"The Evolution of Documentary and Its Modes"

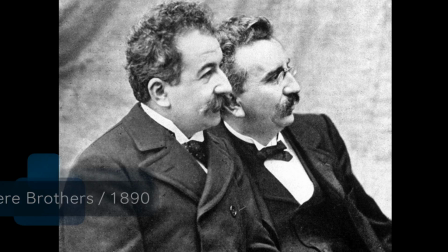(0:00)
Documentaries. How honest is the portrayed truth? Found over 100 years ago, along with the invention of moving image by the Lumiere brothers in the 1890s,
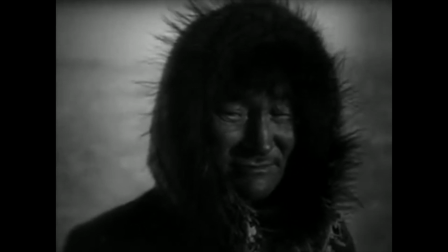(0:08)
what is seen to be the first feature-length documentary was Nanook of the North, filmed in
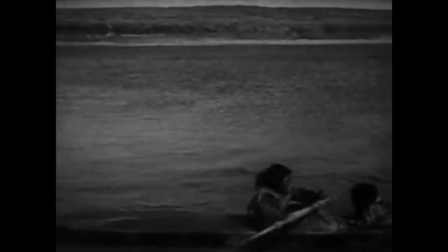(0:14)
1922 by Robert Flaherty, including a third-person narration, which is widely used in today's documentaries.
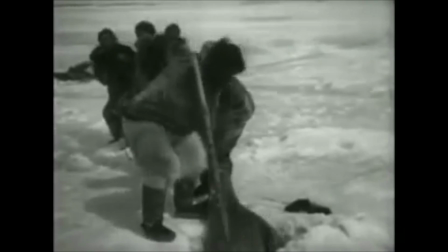(0:20)
It captures the struggle of Nanook and his family in the Canadian Arctic as they travel in search for food and trade in Quebec.
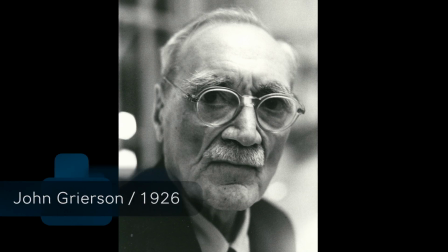(0:27)
The word documentary was created by John Grierson in 1926.
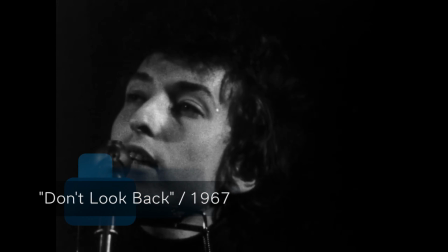(0:32)
Following this, the 1950s and 60s tried to define codes, conventions, and the language of documentary, amongst other genres.
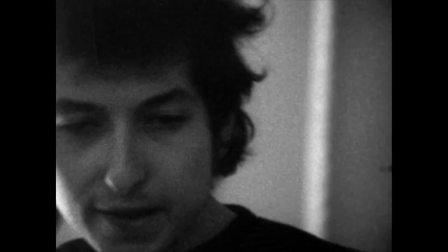(0:40)
Due to this development and the new technologies, there was a growing demand for broader film subjects,
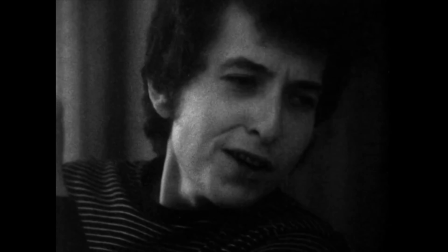(0:45)
thus resulting in the 1967 Don't Look Back documentary, focusing on Bob Dylan.
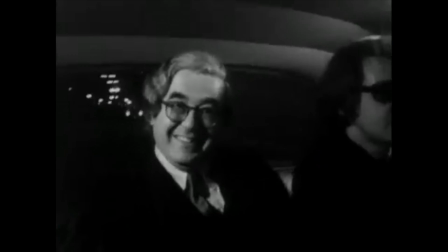(0:50)
Since then, documentaries started to be greatly common, and the use of cinematic language techniques were used widely in order to make them seem more realistic and honest to the viewers.
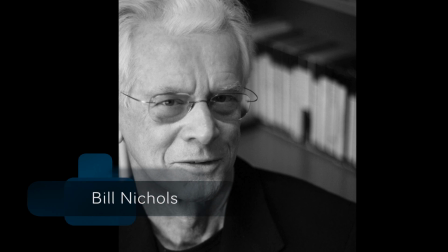(0:59)
According to the Bill Nichols theory, there are 6 modes of the documentary genre, with the first being the poetic mode.
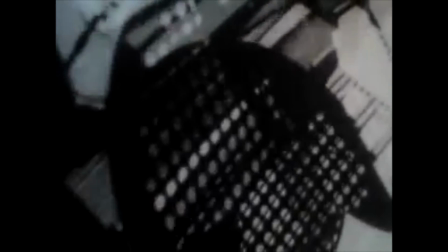(1:06)
It is subjective, it's an artistic expression, and it's presented in a lyrical manner.
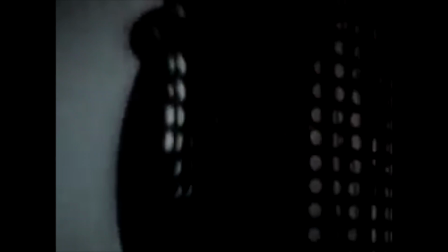(1:11)
First appearing in the 1920s with the famous example of a light play, Black, White, Grey, by Laszlo Moholy-Nagy.
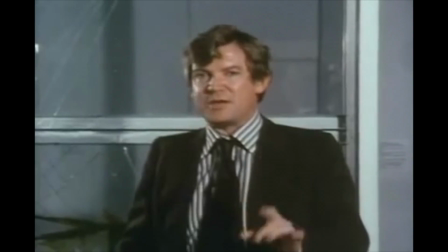(1:19)
The second mode is the expository mode.
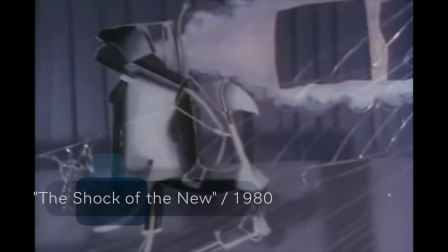(1:21)
It emphasizes verbal commentary and argumentative logic, often using a narrator, which assumes a logical argument and a right answer.
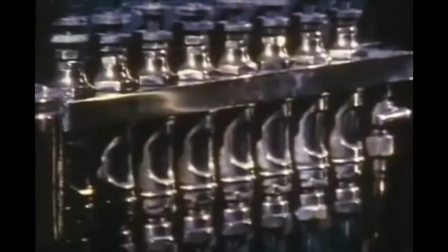(1:30)
Although the commentary may come from an unspecified place, it remains of a high order and is associated with objectivity,
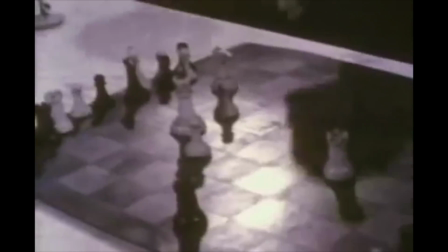(1:36)
which can be seen in The Shock of the New by Robert Hughes from 1980.
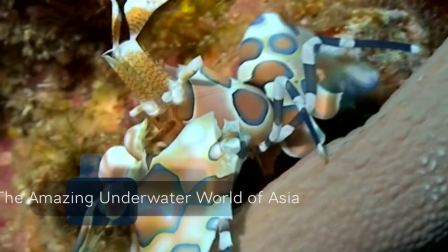(1:41)
The third mode is the observational mode. Viewed as a window to the world, usually has no voiceover, no supplementary music, and no interviews.
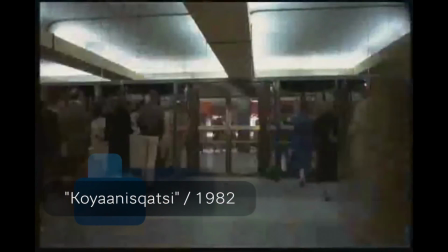(1:50)
These documentaries simply watch the given situation without any interruption.
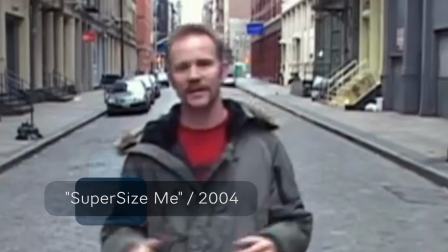(1:54)
The fourth mode is the participatory mode, in which the events and situations presented are altered by the presence of the filmmaker, just like Super Size Me. The next mode is the performative mode, in which the objectivity is rejected and emotions are favored,
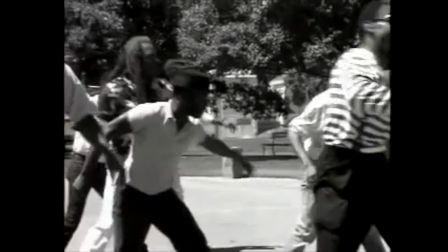(2:08)
highlighting the filmmaker's own subjective aspect in order to heighten the response of the audience.
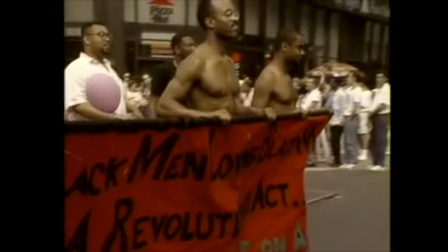(2:13)
Examples of this are greatly depicted in Michael Moore's Tongues Untied,
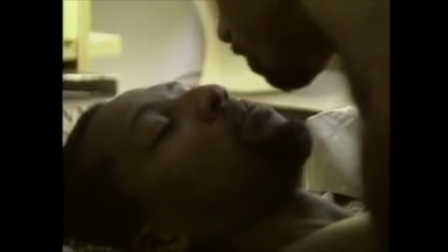(2:17)
where the camera follows the matters of sexual and racial struggles in the United States nation's brutalizing silence.
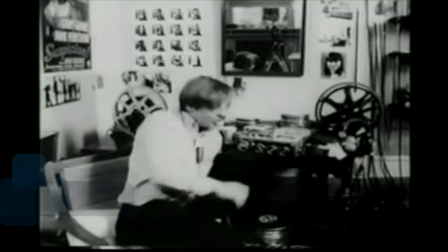(2:23)
The final mode is the reflexive mode, in which we are made aware of the process.
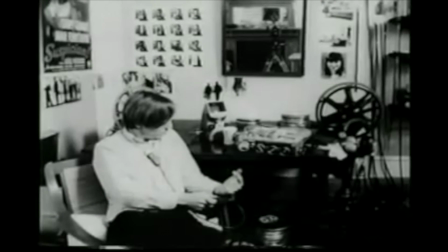(2:27)
It calls attention to the assumptions and conventions that manage the documentary filmmaking, increasing our awareness of how films construct representations of reality.
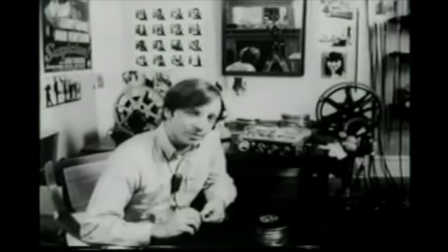(2:37)
Mockumentaries started as early as the 1930s, although the breakthrough came in the second half of the century in 1967,
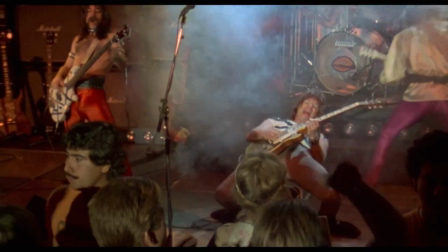(2:43)
where Jim McBride created David Holzman's Diary. However, it didn't go mainstream until the creation of This Is Spinal Tap in 1984.
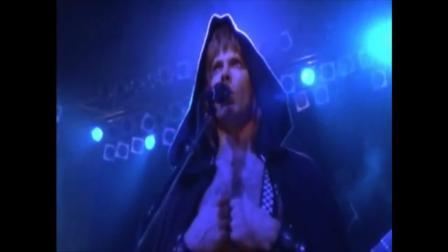(2:51)
Being one of the most spoken about and watched mockumentaries of all time,
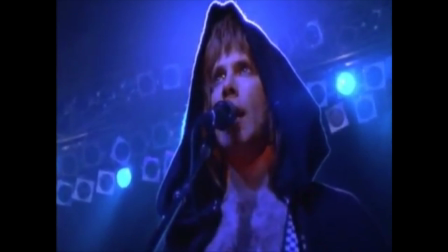(2:55)
it lacked popularity at first because viewers generally believed that Spinal Tap were a real British heavy metal band, and some still believe it today.
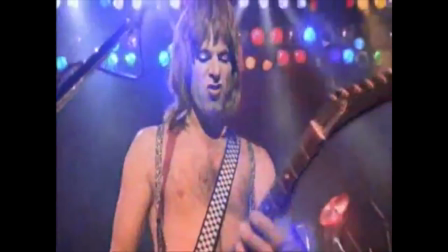(3:03)
The features which made this film a success are the hyper-realistic interviews, handheld camera shot techniques, and concert clips in which there are hundreds of fans.
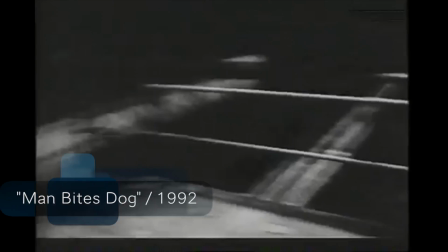(3:11)
Following this, another famous mockumentary that made an impact on the subgenre is Man Bites Dog.
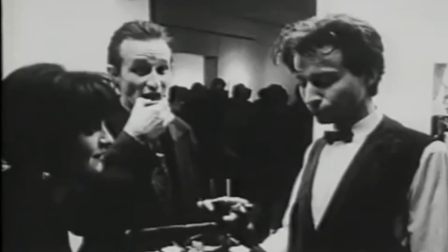(3:18)
Although it has a different tone and a thriller mood, it showed how quickly mockumentaries can change direction.
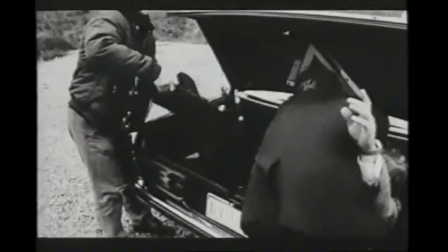(3:23)
The film follows Ben, a serial killer on his sadistic adventures within the profession of murder, as well as the crew when they become involved with his crimes.
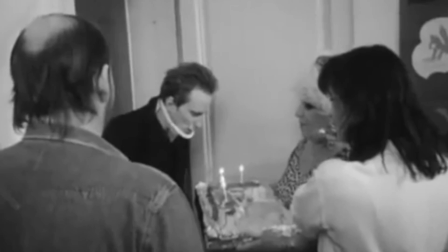(3:31)
Ben is portrayed as a witty, charismatic guy from the neighborhood.
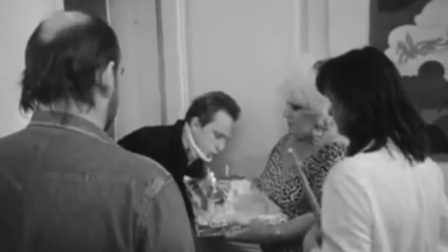(3:34)
In many scenes, Ben and the crew are in restaurants, cafes, and out in the public, emphasizing the realism of the mockumentary, showing that anybody could be a killer.
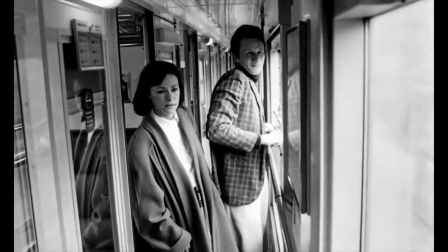(3:43)
A friend, a neighbor, or family member.
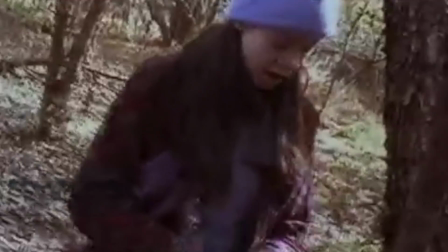(3:46)
Taking the form of fake raw footage in 1999, the Blair Witch Project made an important impact for the future of stage found footage.
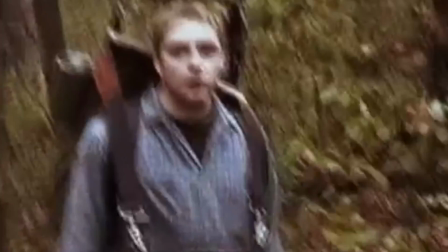(3:54)
Because of the awareness of the camera's presence, it is one of the most important factors in creating the illusion of reality in mockumentaries.
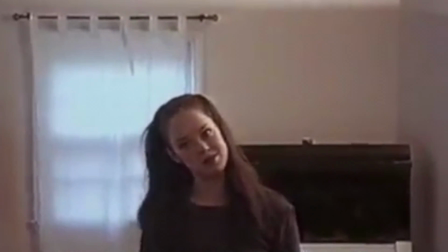(4:00)
The directors Daniel Myrick and Eduardo Sanchez would taunt the actors at night by placing objects outside their tents and making noises.
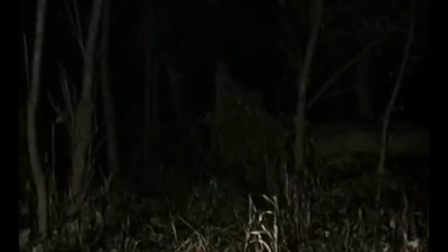(4:08)
Because of this, the fear of the actors was real.
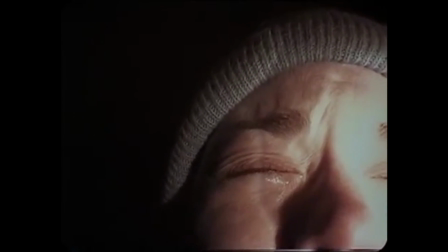(4:10)
Attempts at objectivity and formal presenting are lost in favor of raw and seemingly uncut footage where the main character,
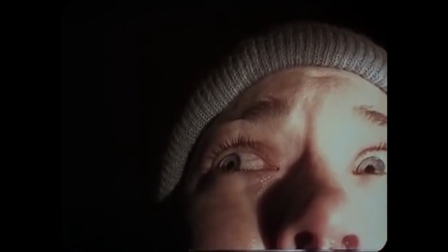(4:17)
Heather, provokes her subjects by continually filming them.
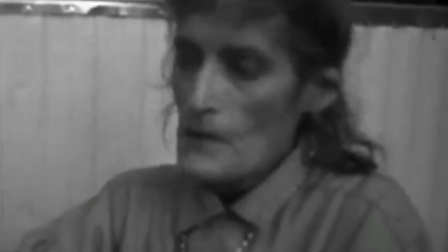(4:20)
Manipulating the press was also a large factor in the credibleness of the film, as the actors were kept away before its release in order to make people believe they actually died in its making.
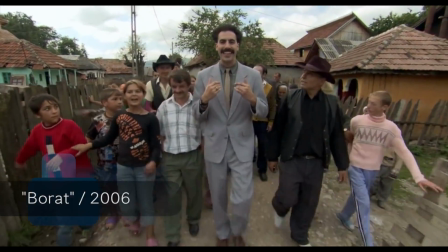(4:29)
Evolving from the thrilling suspense horror mood from the previous examples, along came Borat in 2006.
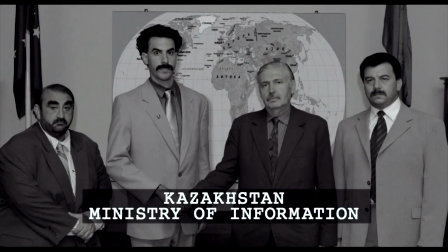(4:36)
Written, produced, and starring as the title character, Sacha Baron Cohen created a hilarious character which will stay with us for a long time,
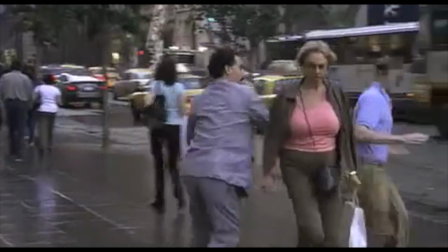(4:44)
portraying a journalist from Kazakhstan traveling through the United States, recording real-life interactions with Americans,
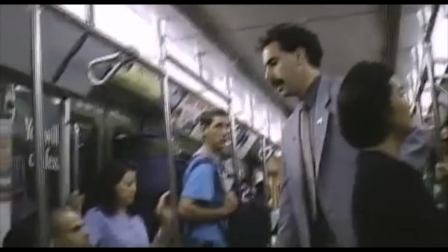(4:49)
questioning their morals, and making uncomfortable situations with awkward outcomes.
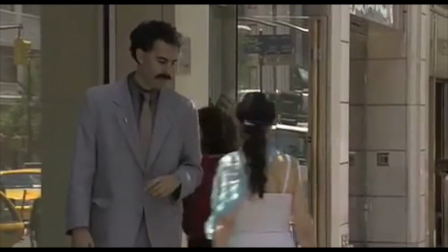(4:53)
What makes the film an absolute mockumentary must-see is the fact that the reactions and most situations are genuine,
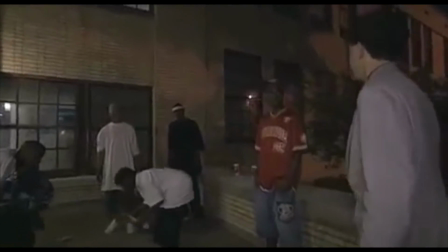(4:59)
as the interviewees were not aware who Borat really was.
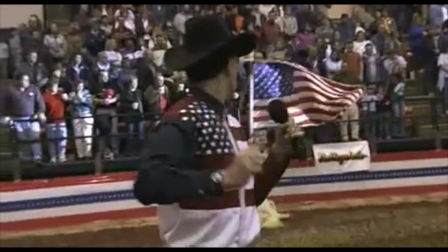(5:03)
Due to Sacha's persuasiveness and not breaking the character, the police were called an incredible 91 times whilst filming.
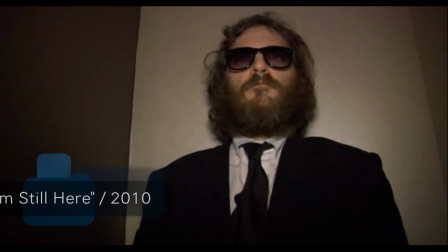(5:10)
Finishing our journey through mockumentaries with Casey Affleck's I'm Still Here, starring Joaquin Phoenix.
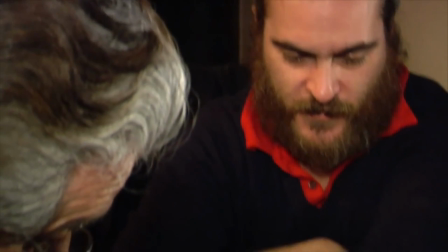(5:15)
It depicts the emotion of Joaquin's life as he quits his acting career to become a hip-hop artist.
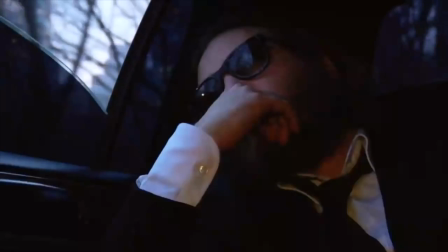(5:19)
Released in 2010 as a competitor at the 67th Venice Film Festival, it was believed to be a documentary rather than a mockumentary.
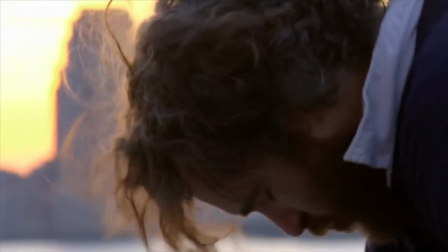(5:27)
It wasn't until a week later it was announced by the director that it was staged.
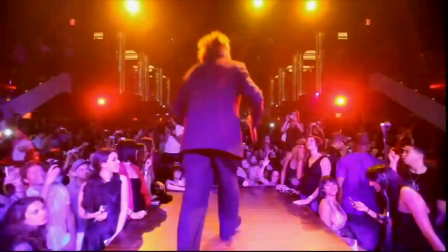(5:30)
Once again, the footage looked like it was handheld, and the sequences resembled backstage footage from a concert.
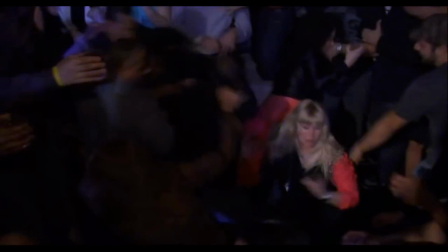(5:36)
Raw, real, sometimes violent and vulgar, with no Hollywood sugarcoating.
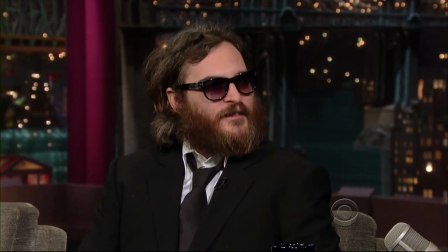(5:41)
Looking back at noted mockumentary tactics, they took example from the Blair Witch Project, and Affleck, Phoenix plus anyone involved pretended everything was real,
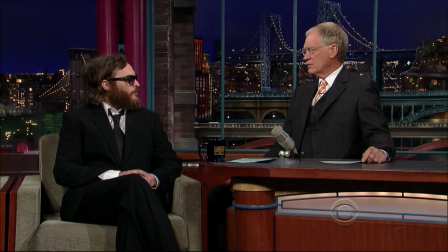(5:49)
making interviews outside the film stating that it was all happening and that Phoenix was just being observed.
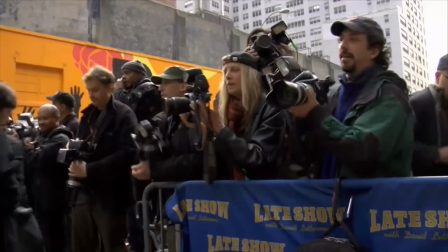(5:55)
Manipulating the press, social media and many more, people believed Joaquin went off the rails. That one day gets hot.